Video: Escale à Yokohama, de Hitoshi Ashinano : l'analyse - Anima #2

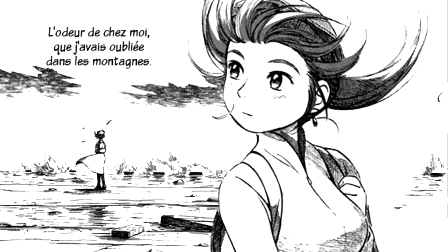(4:07)
Ce qui est intéressant n'est pas de s'attarder sur Alpha en train de regarder la mer, c'est de partager son ressenti,
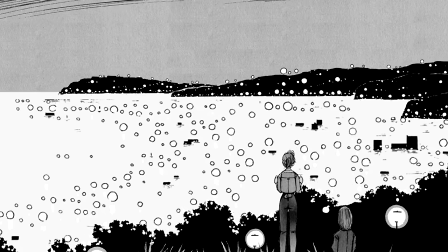(4:12)
intellectuellement d'une part grâce aux pensées auxquelles elle nous donne accès, sensoriellement ensuite, par la mise en page ouvertement contemplative d'Ashinano.
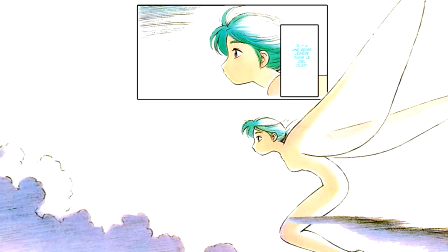(4:19)
Ce qui se passe entre les cases n'a alors plus d'importance, seuls ces instantanés comptent, et ce qu'ils entreprennent de véhiculer par leur nature d'image fixe.
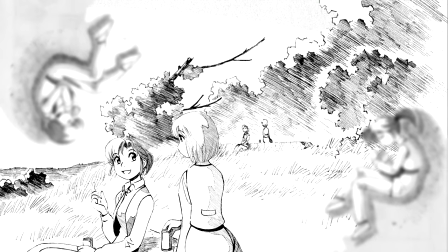(4:26)
Il n'y a plus mouvement, mais état. Il n'y a plus action, mais stase. C'est l'état sensitif pendant une action qui lui importe, plus que l'action en elle-même.
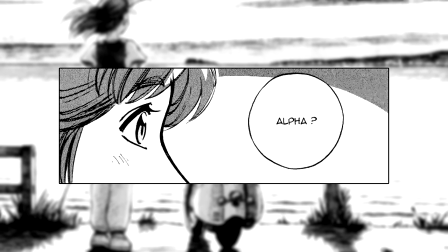(4:34)
Parce qu'il s'intéresse au regard de ses protagonistes, nous invite à plonger en eux, le manga se teint d'une poésie qui stimule notre mémoire sensorielle.
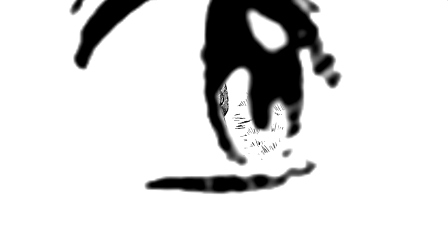(4:40)
Si enjeu il est avant tout extra-diégétique, celui de nous pousser à être témoins sensoriels du monde qui nous entoure. Yokohama Kadashi Kiko est une œuvre qui sonde autant le quotidien que les sentiments de ses personnages, et Ashinano profite à plein des spécificités de son média pour parvenir à ses fins. Les temps d'arrêt inhérents à la lecture ont valeur d'introspection et, on va pas se mentir, Le manga donne furieusement envie de se la couler douce en regardant le ciel, ce qu'on peut largement considérer comme une qualité. Pour autant, quid du passage à l'animation et à la grammaire qui lui est propre. Parce que le temps est au cinéma,
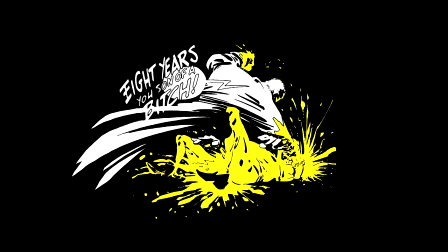(5:10)
ce que l'espace est à la BD, une transposition du découpage propre au manga d'Ashinano n'aurait fatalement pas le même effet sur le spectateur qu'il pouvait en avoir sur le lecteur,
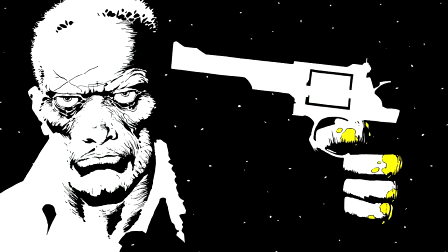(5:18)
désormais réduit à subir le rythme qu'on lui impose. Plus que jamais, la frontière entre la plénitude recherchée et l'ennui est ténue.
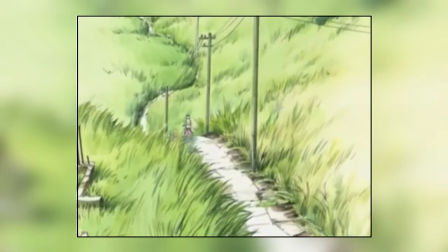(5:25)
La maîtrise du temps est bien sûr l'apport le plus évident lié au registre de l'animation. Si certains cadres, magnifiques au demeurant, sont les répliques exactes de leurs homologues papier,
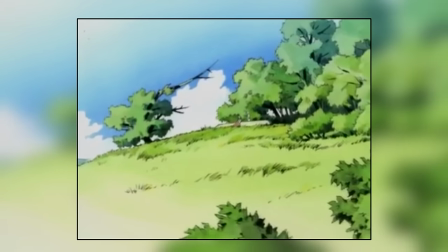(5:33)
le montage leur accorde une durée qui contribue à l'immersion, sublimant au passage l'orientation naturaliste de la mise en scène.
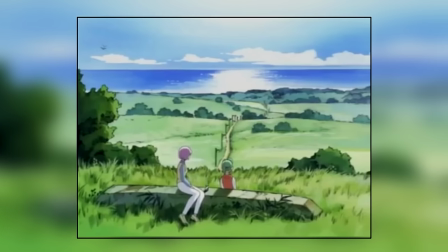(5:39)
Peu ou pas de musique ici. La nature reprend ses droits et baigne son auditoire dans les seuls sons du quotidien,
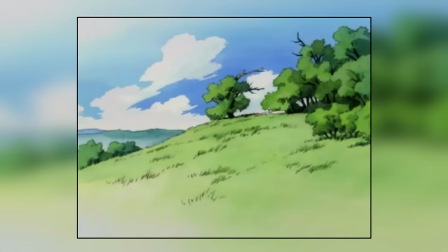(5:44)
orchestrant une ambiance cotonneuse en parfaite adéquation avec le registre de l'Iyashikei et l'importance extrême des indications de son dans le manga.
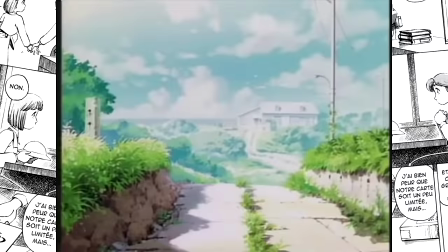(5:51)
Sans pour autant faire preuve d'un réel travail d'adaptation, les deux premiers films réalisés par Takashi Anno font au moins preuve d'une vraie compréhension du matériau d'origine.
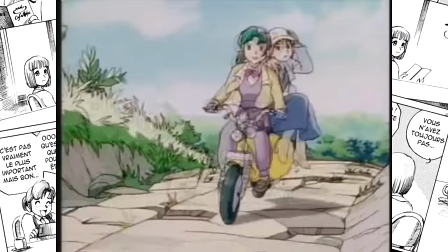(5:58)
Du fait des non-dits sur lesquels se basaient les images du manga ou les relations entre ces personnages, il se passe beaucoup de choses dans l'esprit du lecteur.
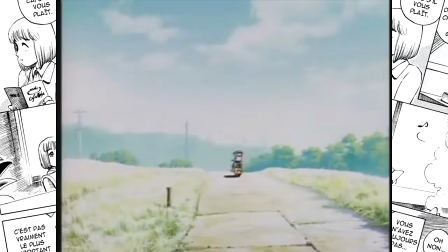(6:05)
Ce sont ces choses-là que les moyens-métrages, d'une trentaine de minutes chacun, tentent de restituer. Par l'animation en premier lieu, évidemment.
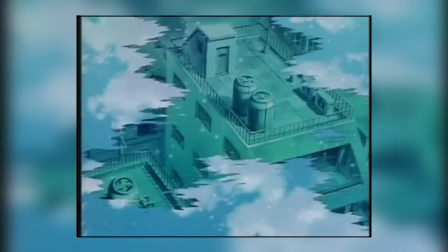(6:11)
En accord avec les parties pris du manga, Anno met autant l'accent sur les paysages que sur leur transformation, par l'intermédiaire d'une ombre mouvante, d'un nuage ou du vent.
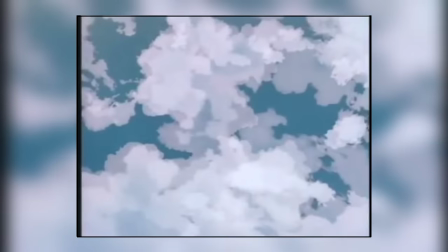(6:18)
Les séquences en extérieur sont donc logiquement les plus réussies des films. La contemplation est de mise, de même que l'introspection que permet la mise en valeur des décors.
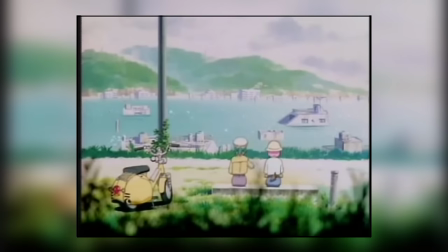(6:25)
Le récit devient accessoire, simple prétexte aux errances mentales des personnages. Bref, il y a de la vie dans ce genre de scène, indépendamment de la banalité des situations qui nous sont présentées. Une vie suffisamment iconique pour la laisser nous bercer au rythme de la relation naissante entre deux robots ou de la découverte hypnotique des vestiges du passé. Et puis il y a ces plans, animés ou non, qui se postent en équivalent cinématographique des enchaînements de point de vue à point de vue.
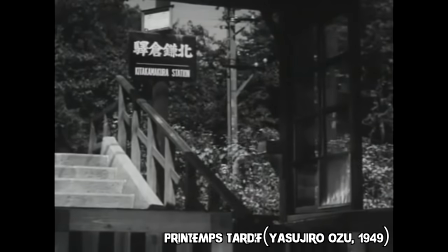(6:49)
Il faut au moins remonter jusqu'aux années 40 pour avoir l'une des premières traces de ce genre de parti pris, que le critique Noel Birch appellera Pillow Shots, la dénomination la plus répandue aujourd'hui.
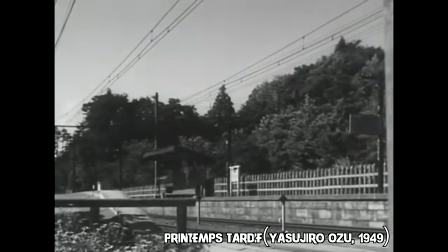(6:58)
Les années 40 et le cinéma de Yasujiro Ozu en particulier, spécialiste en la matière.
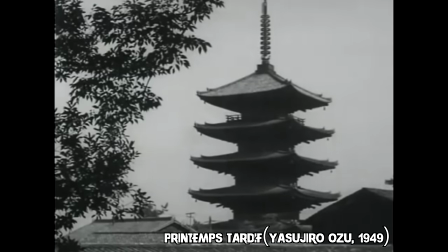(7:02)
Les Pillow Shots, ce sont ces plans, sans vie humaine, simili nature morte insérés entre deux scènes consacrées à l'action diégétique.
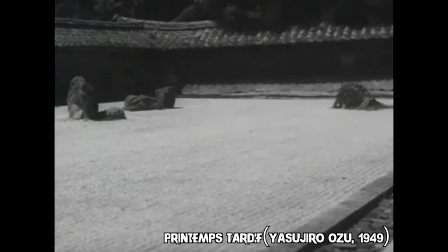(7:09)
Si leur sens a toujours fait débat, ces plans créent toujours une rupture dans le récit, prodiguant à la séquence une atmosphère introspective qu'un simple plan de coupe ne saurait restituer.
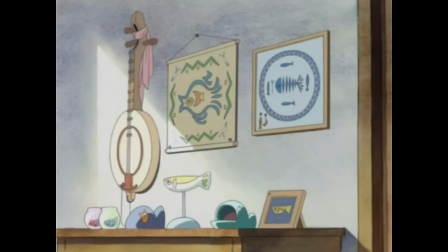(7:17)
Ce type de plan sera largement repris, tant dans le manga que dans l'animation japonaise, et leur présence dans les films qui nous concernent fait sens, par leur capacité à dilater le temps.
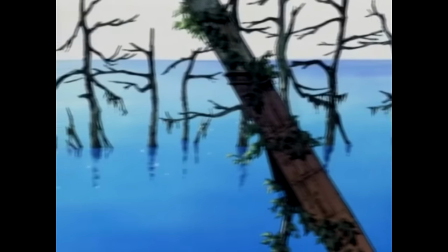(7:25)
Ils n'ont pas de fonction narrative directe, faisant plutôt office de pause appelant à la sérénité, invitant chacun à lui prêter la valeur ou la symbolique qui lui vient spontanément.
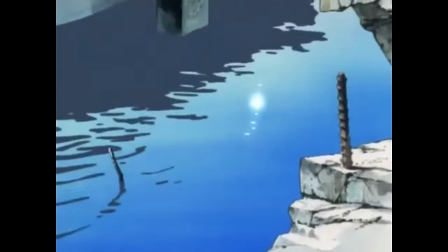(7:33)
Et en ce sens, ils constituent une bien belle manière d'atteindre cet état recherché par les enchaînements de point de vue à point de vue.
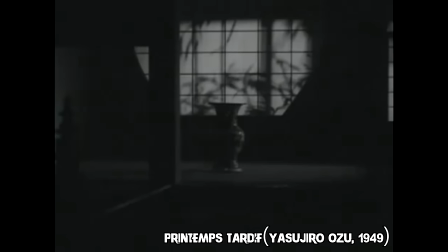(7:39)
S'il tente à séparer les pillow shots en plusieurs catégories, Gilles Deleuze parle même d'image-temps, pour en désigner certains.
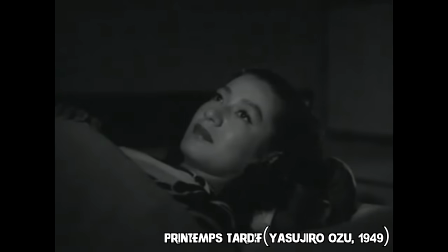(7:45)
Ou, comme il le dit lui-même en parlant de leur utilisation chez Ozu, la forme immuable de ce qui change, c'est-à-dire le temps en personne. Vous l'aurez compris, de l'observation à l'implication, de l'indifférence à la relaxation, il n'y a qu'un pas que l'Iyashikei et Yokohama Kadashi Kiko dans le cas présent nous aident à franchir. Bien sûr, son manque d'attractivité apparent donnera envie à certains d'entre vous de s'ouvrir les veines, mais j'espère malgré tout vous avoir donné envie de tenter l'expérience. Moi en tout cas, je vais me faire un café et je retourne glander.